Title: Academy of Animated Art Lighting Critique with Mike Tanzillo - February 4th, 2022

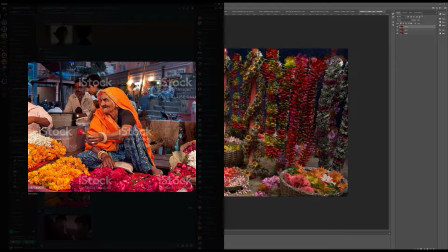(29:00)
So looking at the reference, one of the first things that I identify is how the saturation differences between what's in the foreground and what's in the background. Like her oranges, the reds of the flowers and the yellows of the yellow oranges over here, like all of that like jumps, right?
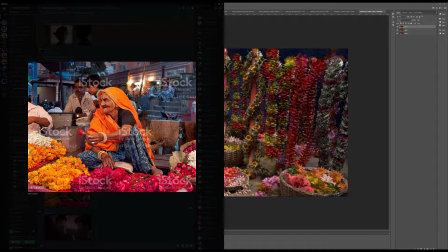(29:18)
Where all the background stuff is like a shade less saturation. It's like I'm guessing that was probably manipulated by the photographer in post, because I don't think that those two things would happen at the same time. But
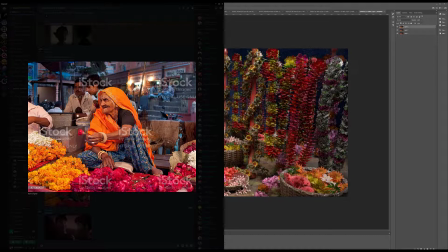(29:32)
I think it's like, everything's brighter, more contrasty, more saturated in the foreground, and I think that's working, and that's really helping us draw our eye in.
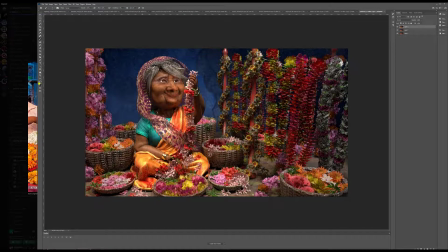(29:42)
So I think for her, I almost wonder if we could do that in a tighter window where it's like this stuff is brighter, more saturated, more contrasty, and everything else kind of falls off to the side. The difficulty that you're going to have with this is it's just so visually complex,
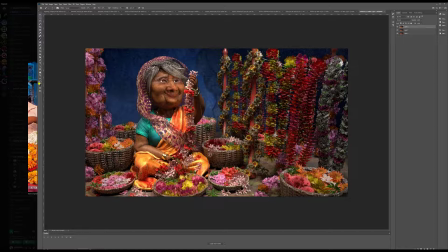(29:59)
because there's so many little shapes going on that you're really going to have to use the light to almost like flatten out some areas and create shape, and then create shaping the other ones.
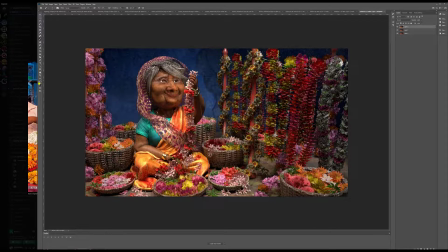(30:15)
Because like if you had the light coming down here, it would just be like tons of little shapes because of all the shaping coming across these plants here. So it's almost like by keeping them in the shadow, which also is going to be a little tricky, but I think that might be the only way to kind of do it.
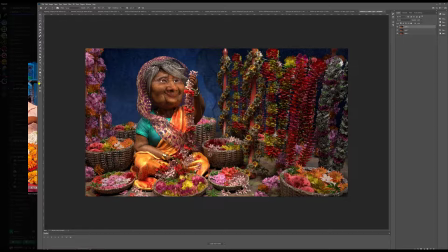(30:36)
And I think the blue wall is a good idea. I think it's too saturated. I would pull that back in the saturation levels. How are you feeling about this? Because she's a little tricky out of the gate from one of my experiences of working with her.
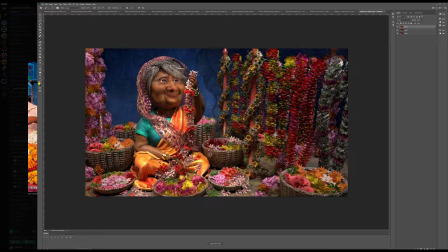(30:52)
Yeah, I saw the scene. I'm like, oh, this is really cool. And at first, I wanted to like have the whole background with flowers, and then her in front. But then the render times were like a little bit crazy. Yeah.
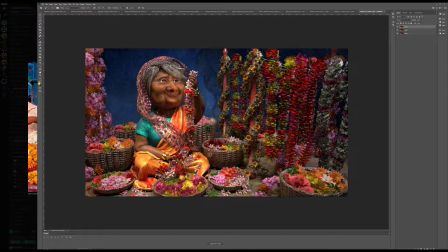(31:08)
So I had to take some of those out just for like critique. I might go back to it, but I'm not sure if it's gonna be too chaotic. Yeah. But yeah, and I really wanted to like so pretty,
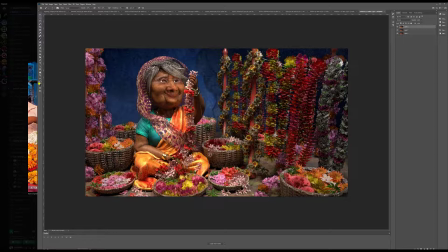(31:25)
so I wanted to like really focus on her and the bright colors and stuff. So hopefully, yeah. Yeah. So no, that's great. And then the other difficulty with this, or the other challenge of this shot, is getting the flowers to look right, because they almost have,
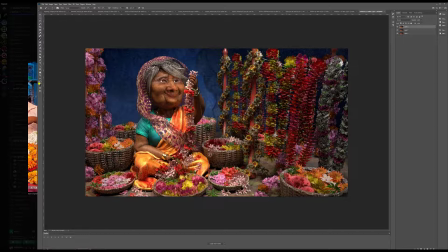(31:45)
because of the translucency of the petals, they almost have like a glowing quality when they're in
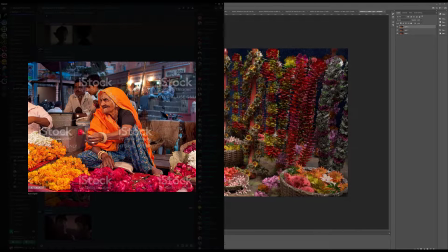(31:49)
the sun, which is, like all of these don't really like they don't really get super dark anywhere in there. Like even their shadowed points are still pretty saturated and pretty bright.
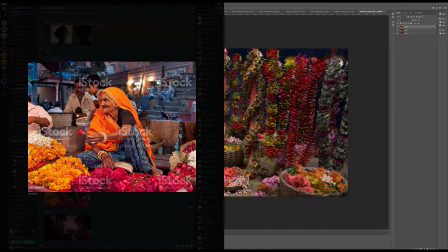(32:03)
But there's still shaping in there because of not only the light dark value of the light, but like the variation in the color as well. So that ends up being a tricky bit as well.
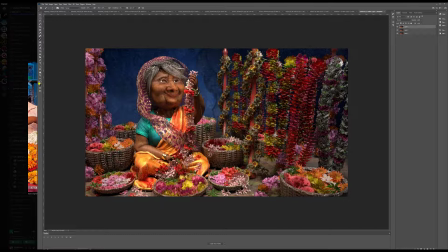(32:19)
But yeah, I think this is a good composition. I'm wondering if it's. I'm looking at the camera. I'm wondering if
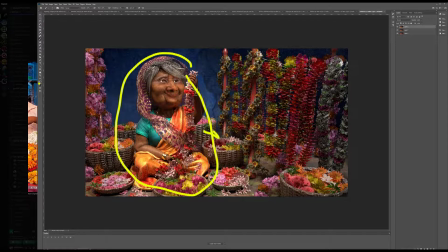(32:33)
maybe like we move her a little bit more over this way in frame. I don't know. What do you guys think about that? Because I like that she's not 100% centered, but...
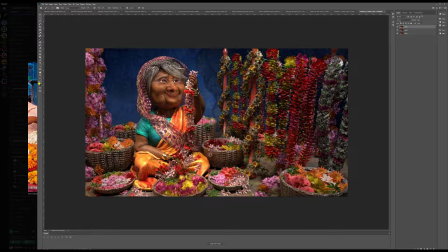(32:50)
Actually, I was thinking the opposite of you. Oh, yeah?
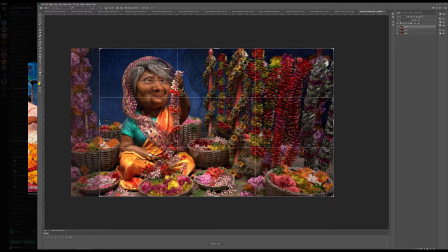(32:54)
Because I feel like, not exactly the opposite, but I feel like the let's call it a wall of flowers.
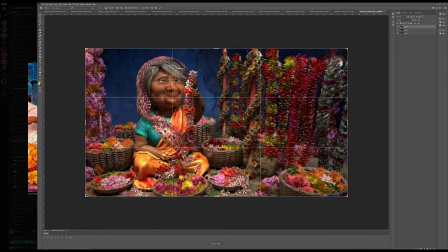(33:02)
Yeah. On the right Yeah. is very close to her, even if in theory it's far.